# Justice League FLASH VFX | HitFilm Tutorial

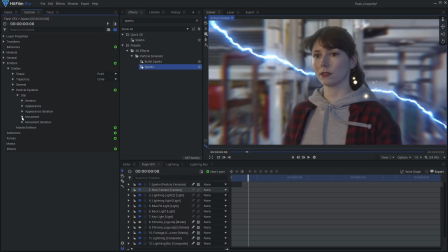8:30 I adjusted the speed settings to make the particles much slower, scaled them down, and extended their lifetime so they would stay on screen longer.
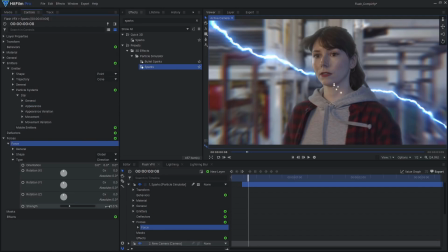8:43 I also added a force to act as gravity, then increased the number of particles.
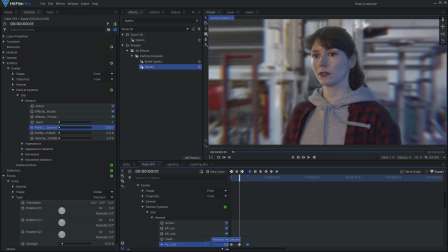Position the particle effect over one of the lightning strikes, then adjust the emitter's trajectory to fire the sparks in the desired direction.
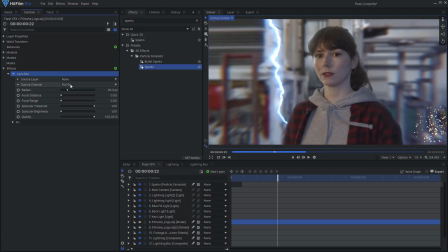9:14 If your background is very out of focus like mine, add a lens blur effect to the sparks to make them more realistic.
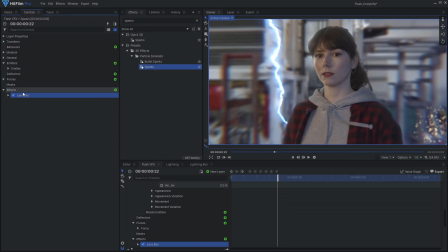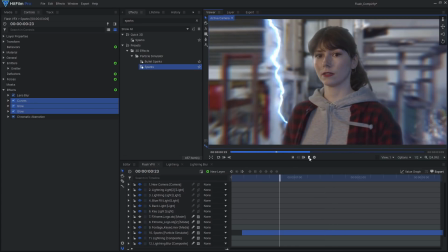9:27 Let's add some light flares flashing along with our lightning to add even more energy and detail to the shot.
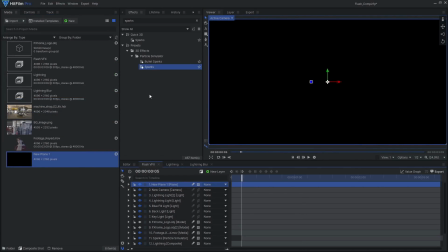9:33 I ended up using the custom light flares effect in addition to the regular light flares effect.
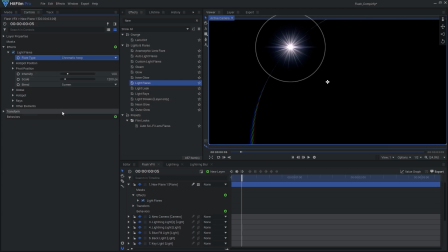9:39 For the regular flare, I used the chromatic hoop type with the hotspot brightness turned down, as I was only interested in the rainbow hoop. I also softened it with the diffuse effect.
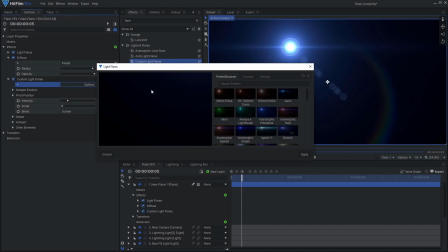9:52 For the custom flare, I actually used the default preset, but removed the rays and iris, as I just wanted a blue glow.
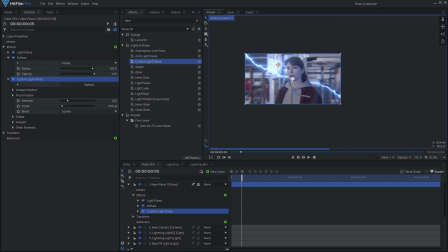10:02 Position these flares just outside of the frame where the lightning is. Then adjust the pivot position to make the rainbow hoop appear. animate the flare intensity to flash with the lightning. Then duplicate the layer, move it along the timeline to the next lightning strike, and reposition the flares. You may be tempted to dial in the exact color for your effects now, but it's important to keep in mind how they will look once the final color grade is applied. I'll bring in the grade that I created for the final shot.
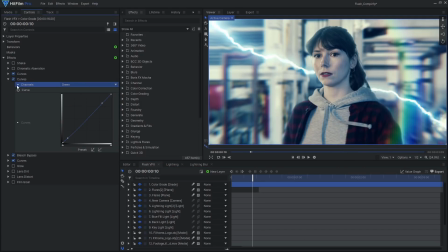10:49 The final look was created using a few curves effects and a bleach bypass to adjust the color and add contrast. The curves make the footage a lot more green, resulting in the lightning appearing more cyan.
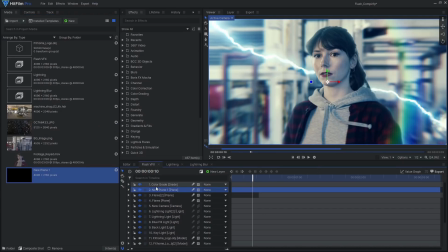11:05 To make the scene a little more blue, I added a blue plane with a blend mode of soft light, set to a low opacity. To finish off the shot, I added a subtle and slow shake effect, even more chromatic aberration, lens dirt, lens distort, and film grain.
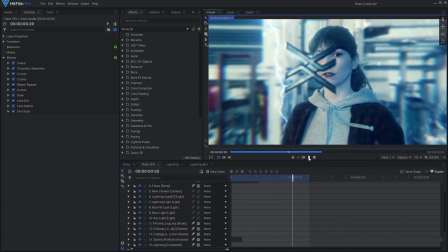11:32 And that's how you can create your own Justice League Flash VFX in HitFilm.
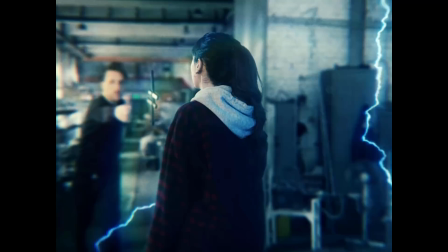11:38 Feel free to explore the project file provided in the video description, and to leave a comment if you have any questions or if you learned something new.
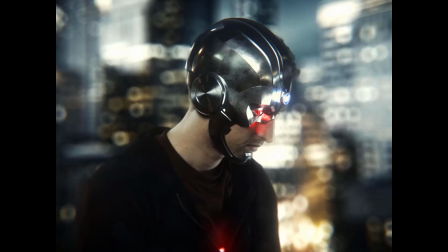11:45 Don't forget to check out our other Justice League tutorials, including Cyborg and Superman Heat Vision. Subscribe for more tutorials like this, and be sure to give this video a like. See you next time!